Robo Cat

It's kind of fun to put this together because you get to basically bring it to life, and you get to see the you decide basically how this thing is gonna move. So there I am playing around with some more keyframes.
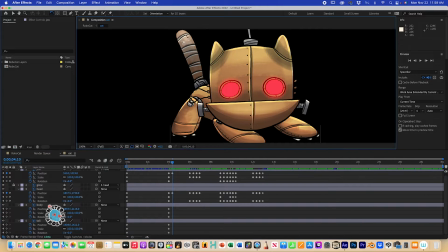Now I'm gonna move the body and the tail.
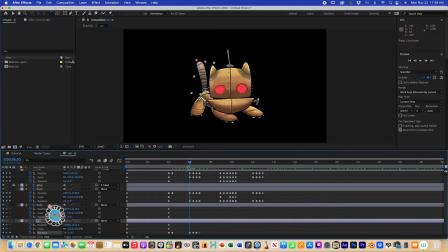I want to make sure that the body reacts to the movement of the head, and the tail reacts to the movement of the body and the head. So certain things move one direction, certain things move another direction. So those are the little things you have to think about.
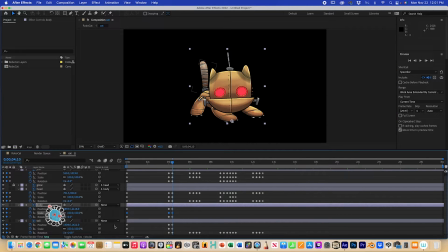All those little secondary animations that would work, cohesively with the main action here. The cat's just gonna meow, viciously, I guess, and then that's the body will move a certain way,
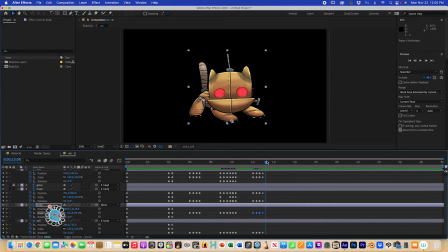and the head and the jaw will move a certain way, and the tail will move a certain way.
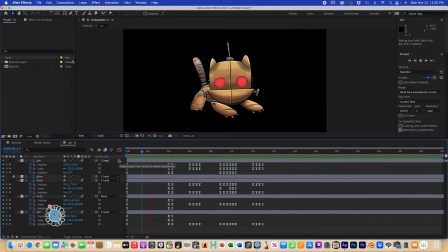That's what you see here. So this is fun. This is a little fun process. before putting the character into a background there. And I'm just looping the animation so it plays twice.
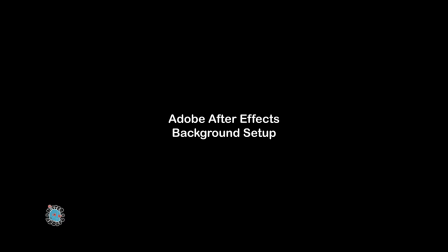Now also in After Effects, I'm going to take the background
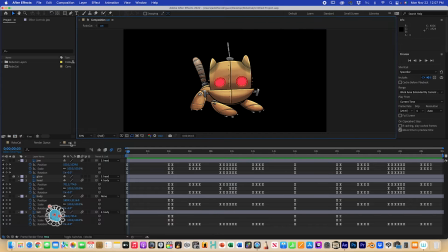pieces and I'm going to adjust it so it's in somewhat of a third-dimensional world,
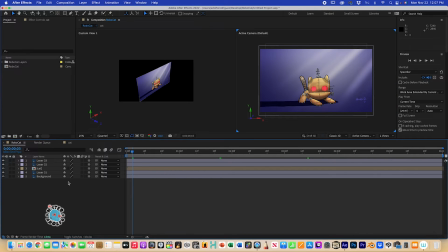so that if I move a camera through this space, it'll have a kind of a third-dimensional effect.
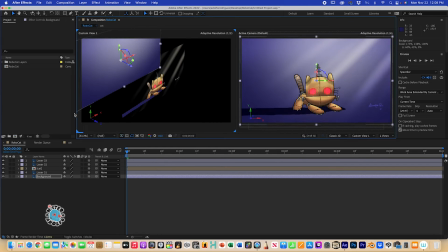Not that anything in here is 3D per se, but everything is two-dimensional, so 2D. But I can pull things apart and move them in a third-dimensional space to give it that illusion.
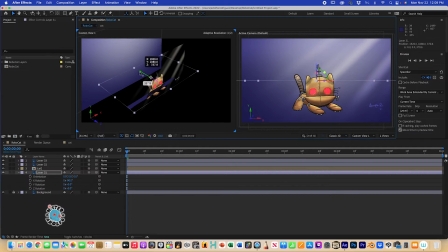That's what I see here. That's what you see me doing here. I push the background towards the back of the robotic cat. I'm gonna take that shadow and place it underneath the character's position there, and I'm gonna make it look like it's casting a shadow on the ground,
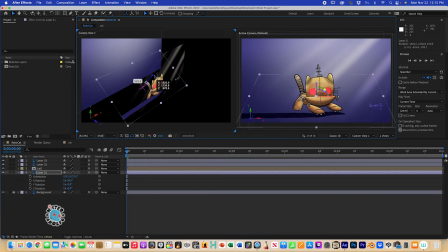even though it's kind of sort of floating in the air. But this shadow will make it look like it's touching some kind of surface. And then I carefully make sure that these, the shadow and the
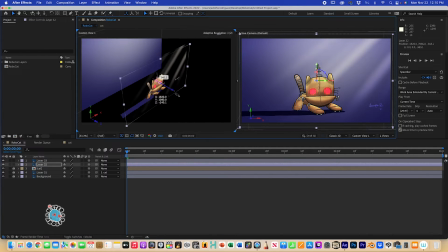cat are in the same place here. I'm taking those flares of light and moving them in the foreground. So there's like rays of light
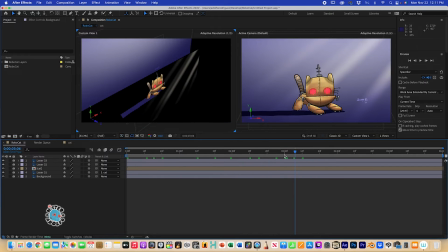in the foreground, and you'll see those reacting in the third-dimensional space when I move a camera in this space. A couple of adjustments here on the cat, it looks like, and then I'm gonna make sure that the timing here is also 30 seconds,
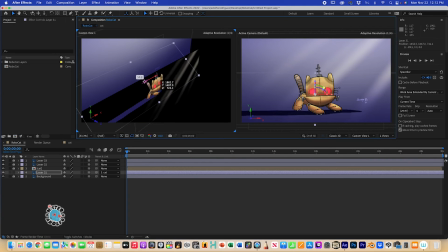so we can see all of the animation of the cat. There I'm adjusting the shadow a little bit more. I'm gonna blur it so that it's a blurry shadow. It's not a hard shadow like it was earlier.
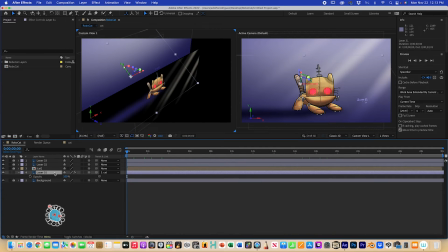So I'm just there playing around with the main features or exposure of the shadow, as you see there.
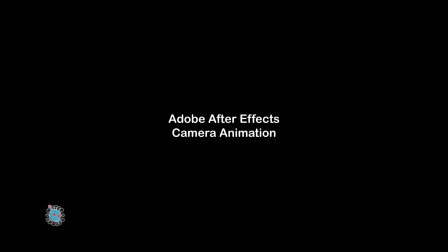And there we go.
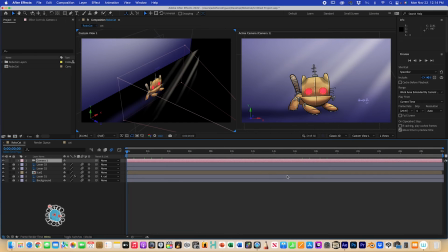Now we move on to the final step, and that is adding a camera to the space here.
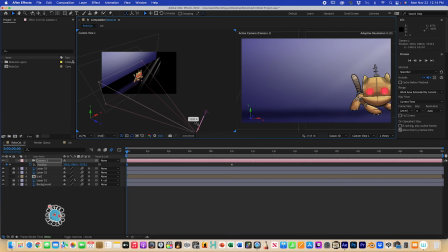I'm gonna add a camera. I'm gonna basically animate the camera as the cat already moves on its own. I'm just gonna now move a camera across the stage here, and just move it sideways, move it towards the character, and then away from the character.
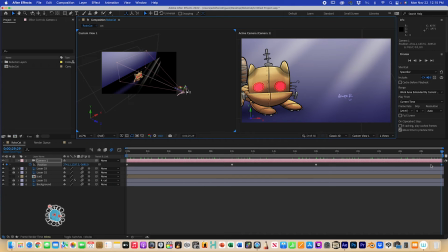And you'll see that because everything's been pulled apart in a third-dimensional space,
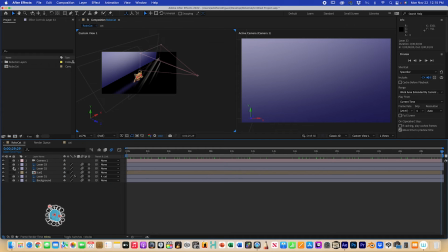there are things in there that are giving you a third-dimensional feel.
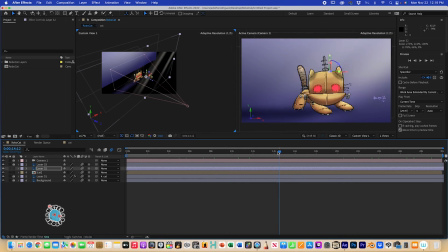Okay, and that's what's happening there. So there you go.
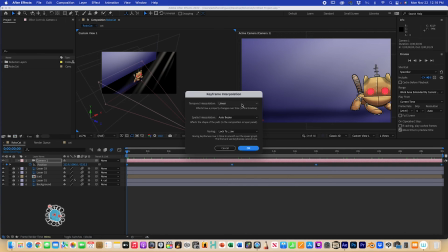It's a fun little experiment.